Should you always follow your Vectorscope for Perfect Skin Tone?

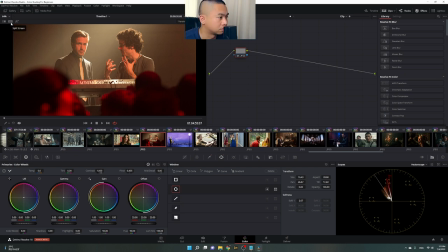in the what do you call this the club maybe i don't know a bar so
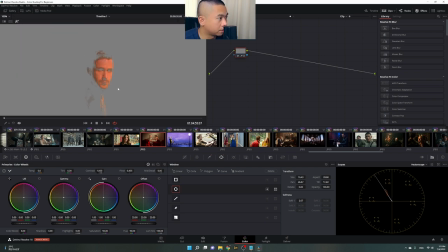let's try what if we change his skin tone to to look normal we can do that so let's just go to the opposite and then also the bright parts let's do that here
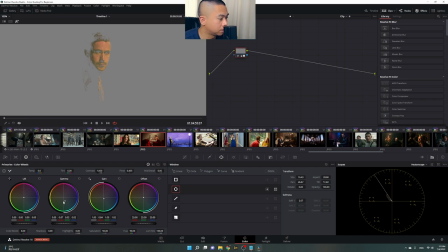lots of greens let's move those greens
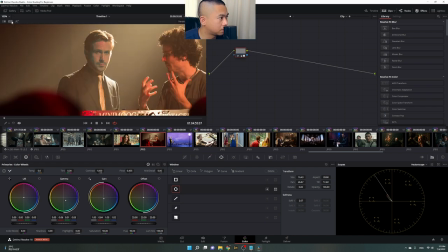okay something like that maybe okay let's try okay so
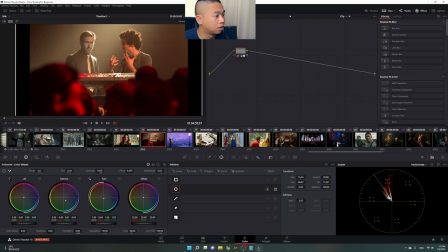sorry he doesn't blend with the um the location
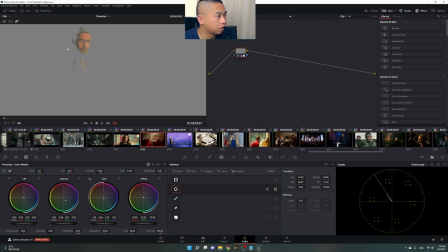maybe if this was on another scene let's let's let's add more life to him just a bit look normal looking let's remove those greens and it's yeah just
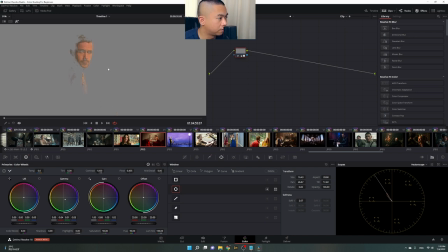making me look a bit alive okay so if you're going to see this it's like it's normal already okay because we we normally see your skin tones like this but in this situation
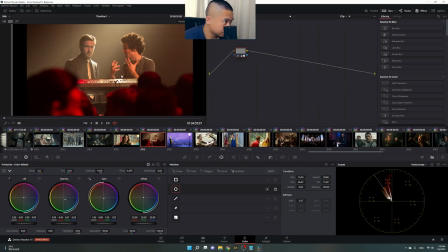he doesn't blend okay he doesn't need to have that perfect skin tone if you can see he is landing in
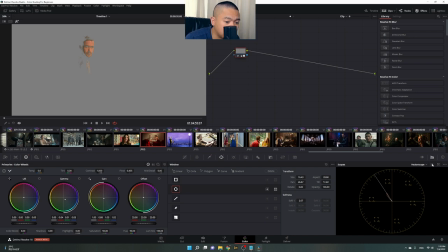the perfect um skin tone what do you call that indicator okay he's landing perfectly and the saturation is perfect as well it's not too saturated but the
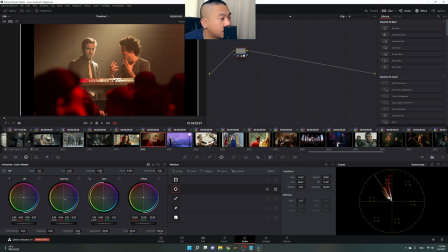creative grading that was made here doesn't ask for this skin tone but it's asking for this skin tone because it's the one that will make it blend with the image and make it more look more natural
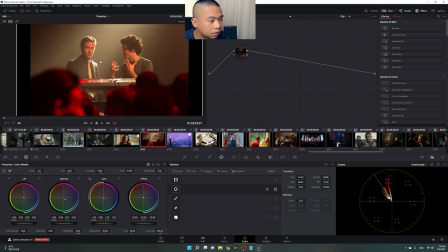so thinking that we should always land on the perfect skin tone indicator is I think it's it's not applicable to every scene okay
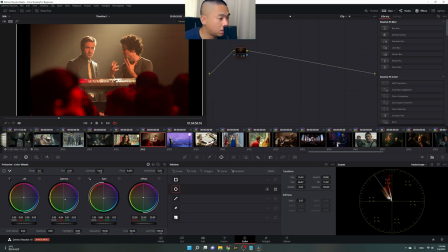so in this scenario he still
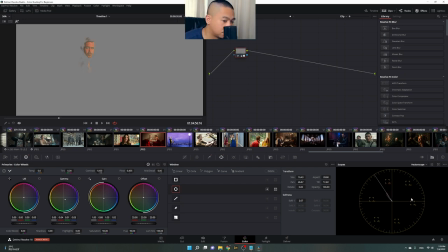landed there still landed in the perfect skin tone so you might think that
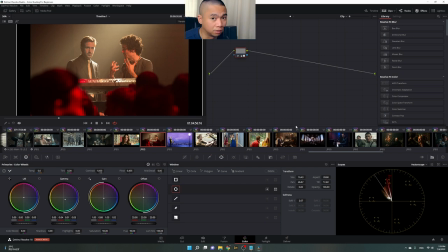it's only saturate him because it's just the saturated
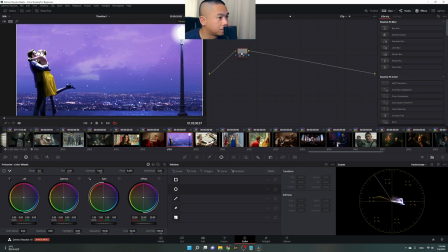okay what about in this example okay in this example when we select the
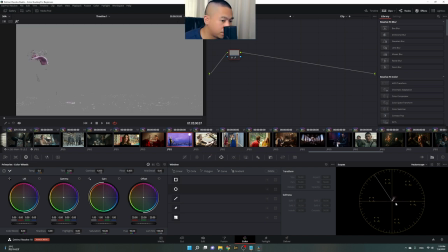skin tone of this girl here we can see that it's way outside okay it's almost going to the purple to the purple quadrant it's a bit desaturated but it's all already
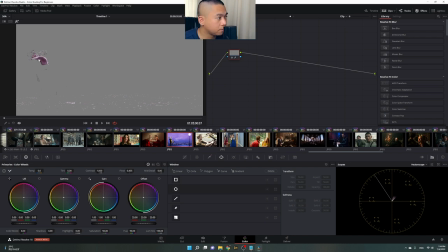going to the purple quadrant so even though you saturate and desaturate this it will still go there in the in that quadrant so I
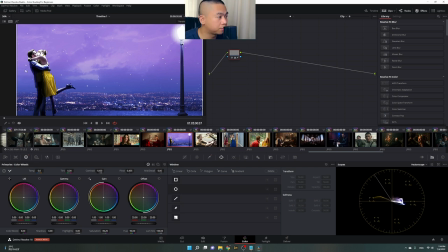think that it's really part of the creative process that's why they decided to put that skin tone there I think it will be awkward if you make it have
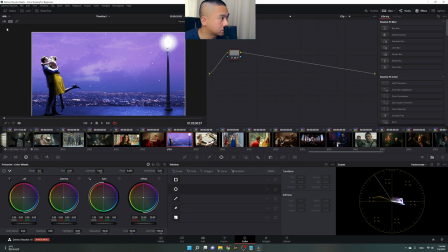that warm skin tone let's say for example you warm it up let's
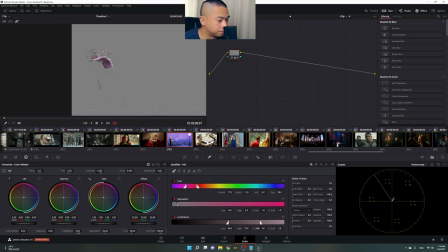try to create some good selection here the noise and then let's remove the torque
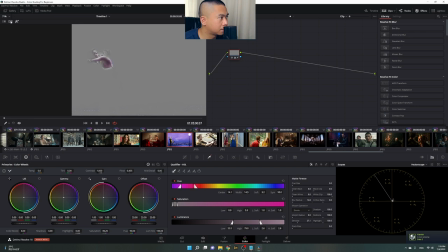okay maybe like that okay and then let's fix it let's remove the purple let's make it orange let's make it make her go in this direction
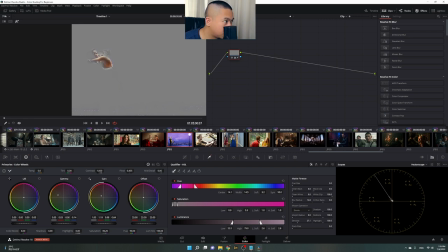so that she will have that perfect skin tone
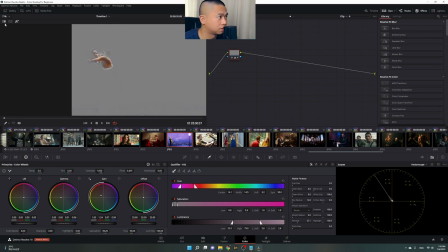okay so now judging by the image I think it's a good skin tone okay
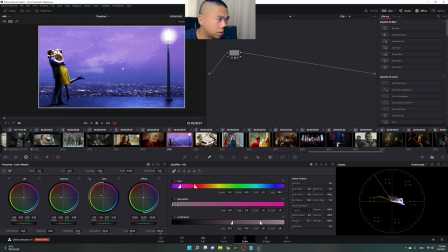so it's okay but it doesn't feel like she's a part of the the world where they are so it feels like it's a backdrop now it's it's like you know that one when you edit somebody in Photoshop and
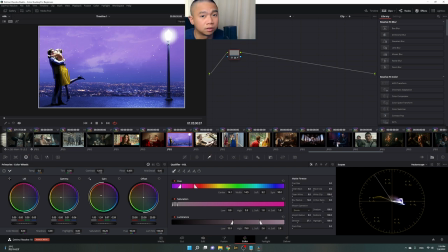then you just place them into that um background it feels like that now so the creative director of this decided that they want to have this skin tone so that she will blend in this world
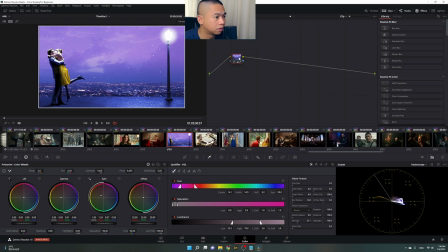okay so yeah i think um deciding on what skin tone you should have in every um
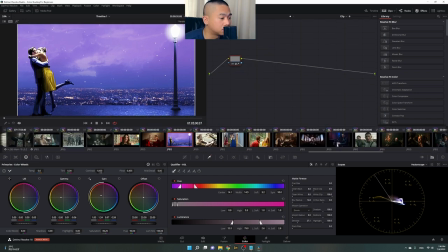in every scene is the first thing you will consider is it does the subject blends with the background does it feel natural looking at that
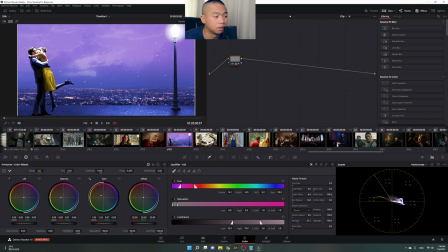subject with that type of skin tone because if it's not I think you should not let go of the idea of having that perfect skin tone okay so so
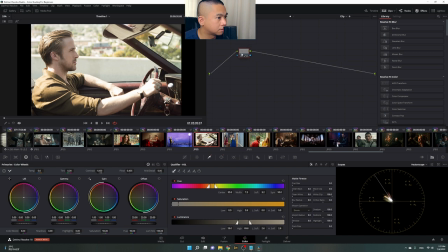let about let's try this okay I wait okay
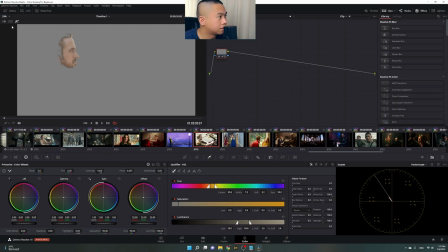where is it I think yeah it's perfect so natural looks and
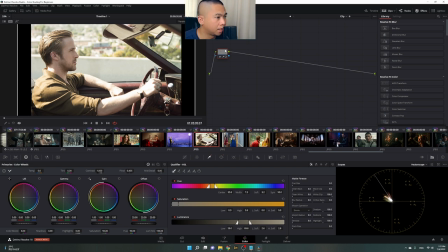it's just a bit desaturated I think yeah it's good to use that perfect
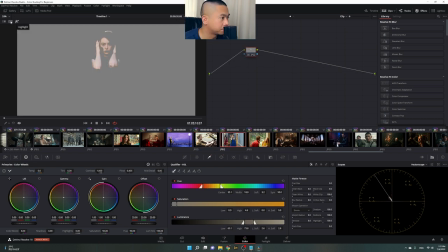skin tone also this perfect skin tone perfect